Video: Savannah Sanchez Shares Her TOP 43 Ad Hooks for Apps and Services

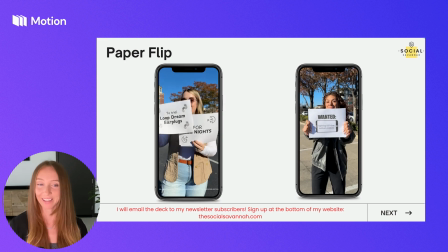493s
People definitely stop to watch to see what all the pieces of paper say. They want to see the creator get through all of the different options.
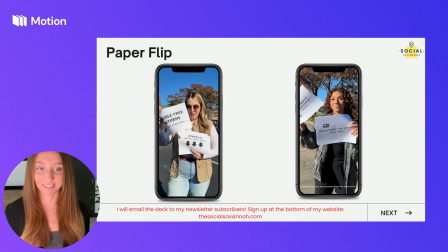501s
So would highly recommend testing this one. It's so easy to set up too.
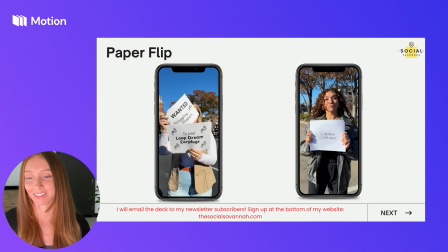505s
All we needed was a printer and a creator to stand on the street and flip through the pieces of paper.
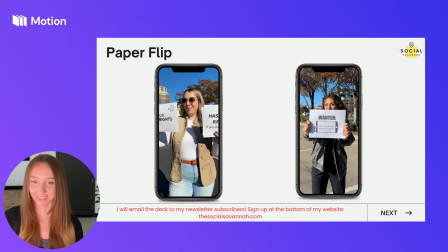511s
There's no talking or any other elements needed. So this is a very easy one to do, but has a very high payoff.
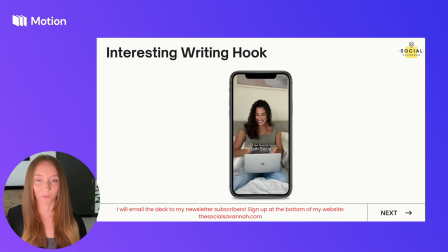521s
Next, we have the interesting writing hook. So I'm always trying to think about what are some unique ways we can get our main value propositions across. And we always try to figure out how we can write either in sand, write with food, do something interesting with writing.
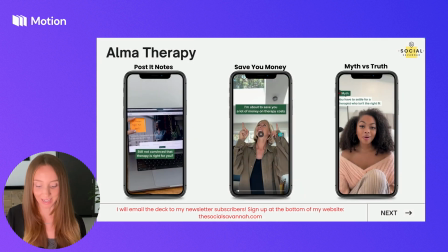537s
Like we mentioned, write on the whiteboard, write on a mirror. So in this case, we wrote on the cake, how to make your Instagram famous.
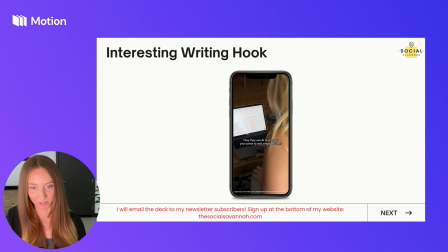545s
And then we go into the normal UGC ad of showing a lot of girls being happy once they used the service to grow their Instagram following.
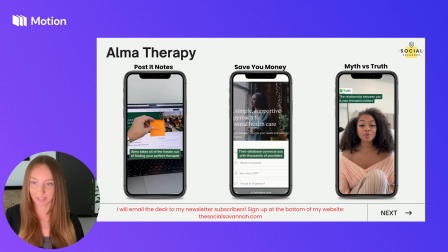555s
I also wanted to show you some specific examples for a client, Alma Therapy.
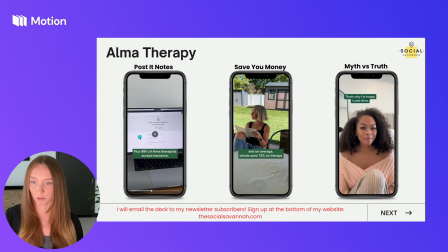561s
So for this one, we actually put the Post-it notes on top of the computer screen to call out certain value props.
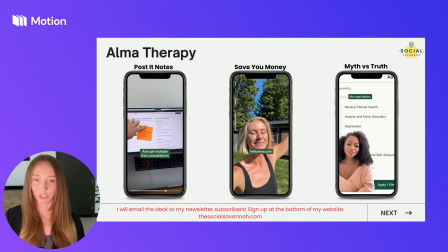570s
So this is a great way to look more eye-catching, especially if your product is kind of boring, like it's just a website.
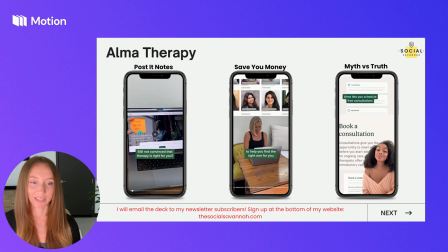576s
You can add elements like putting the Post-it note on top just to make it more interesting than just filming a computer, because that would be pretty dull.
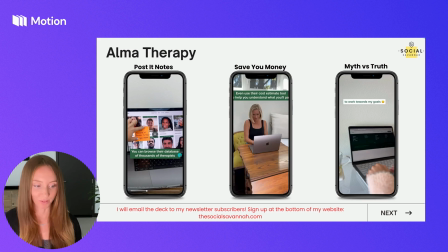585s
And as you can see, we always add the text overlays on top so that it's easy to watch with or without sound on.
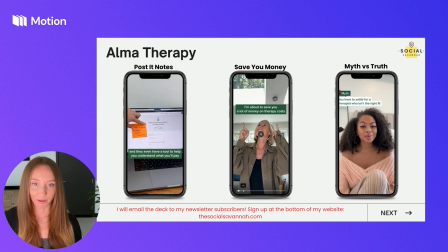592s
This next format is all around saving you money. So I'm about to save you a lot of money on therapy costs.
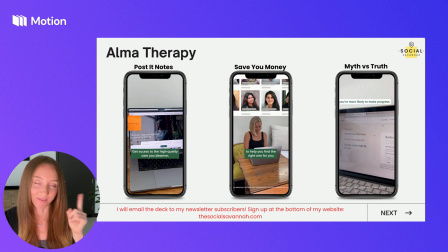598s
So it's always great to start the ad with a bit of a cliffhanger. We have her pointing above the text, and then we go into the benefits of the service,
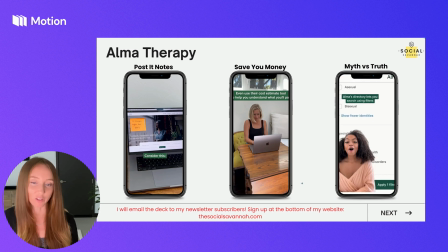606s
and then B-roll of her looking happy now that she's used the service and how it's improved her life.
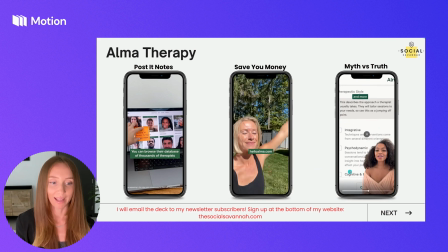612s
The next and last format is the myth versus truth.
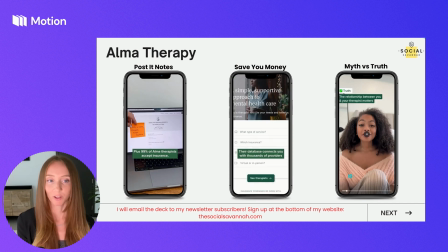616s
So you could say a common myth about your industry. Myth, you have to settle for a therapist who's not the right fit.
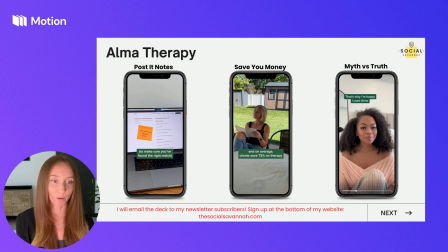622s
Truth, Alma can help you find the great therapist. And then showing the green screen format over the website, having the creator talk to the camera,
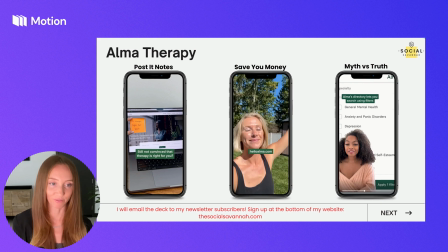631s
and explaining the different value propositions in a 30-second ad.
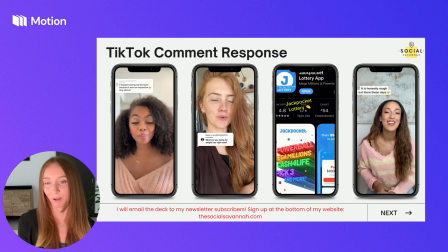638s
Next, we have the TikTok comment response. So this is a classic ad format.
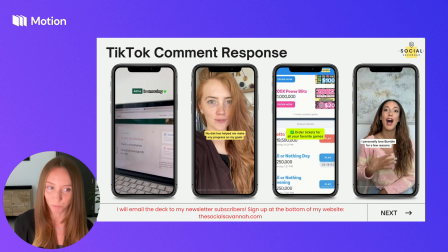643s
It's one I use across both services and products because it honestly just works so well.
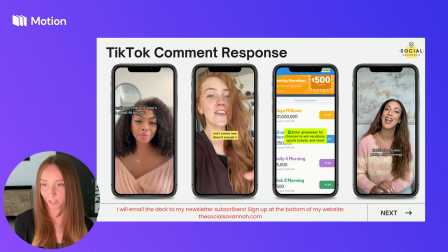649s
Starting the ad in the first 3 seconds with the creator talking to the camera and having that organic TikTok
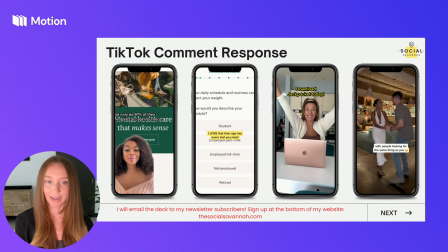655s
comment overlay just looks incredibly native to the feed and definitely stops the scroll.
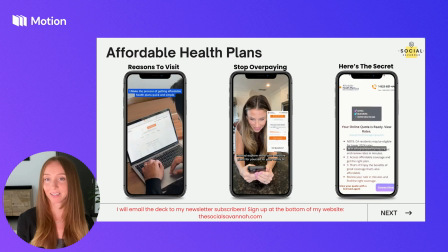663s
Next, we have some examples from affordable health plans. So this is for all of you out there that are running lead generation ads.
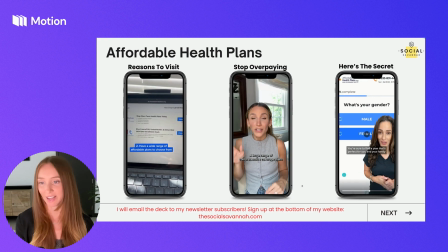671s
The first hook to test is reasons to visit X. So we did reasons to visit affordablehealthplans.com.
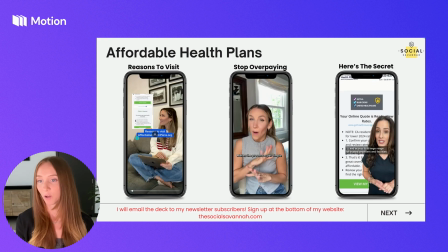679s
We put the
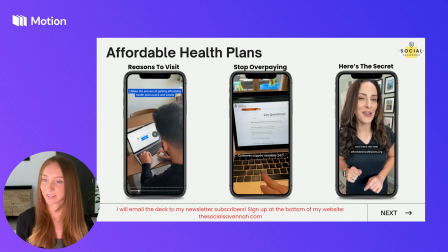680s
website overlay on the hook so that you can see what the website looks like, showing the creator go on the computer,
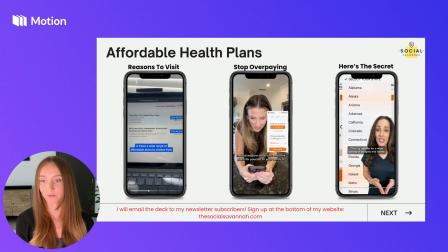688s
filling out the form, and then showing some B-roll of the creator looking happy now that they have affordable health insurance.
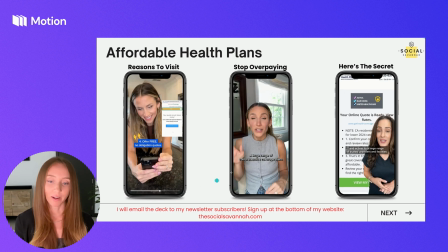696s
So this is a really great format to test. Another great format to test, especially for lead generation, is about saving money.
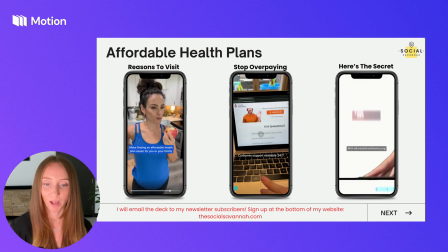705s
So everyone always wants to know money-saving hacks, which is why in the hook of the ad, we actually showed her throwing money at us,
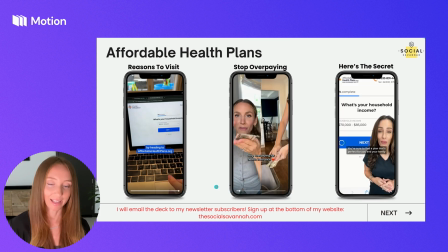713s
throwing money in the trash to get that eye-catching, thumb-stopping effect in the first few seconds.
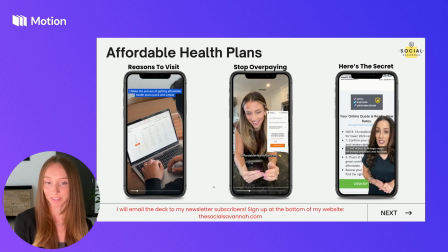719s
And then we talk about how the service helps her save money on health insurance.
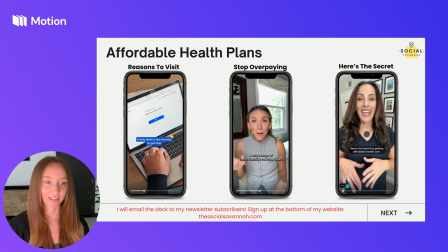724s
And lastly, we have here's the secret. So here's the secret to getting affordable health care.
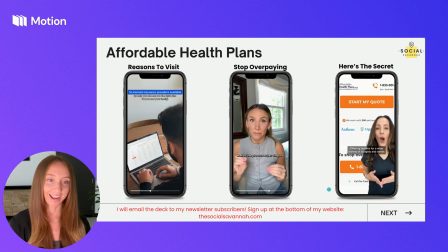730s
People always want hacks, tips, and secrets to save money.
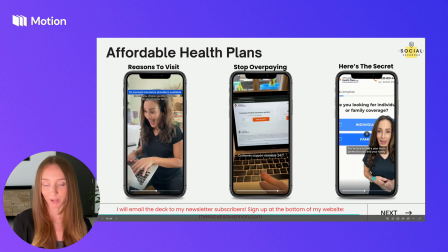734s
And then having the green screen over the website makes it very engaging and relatable.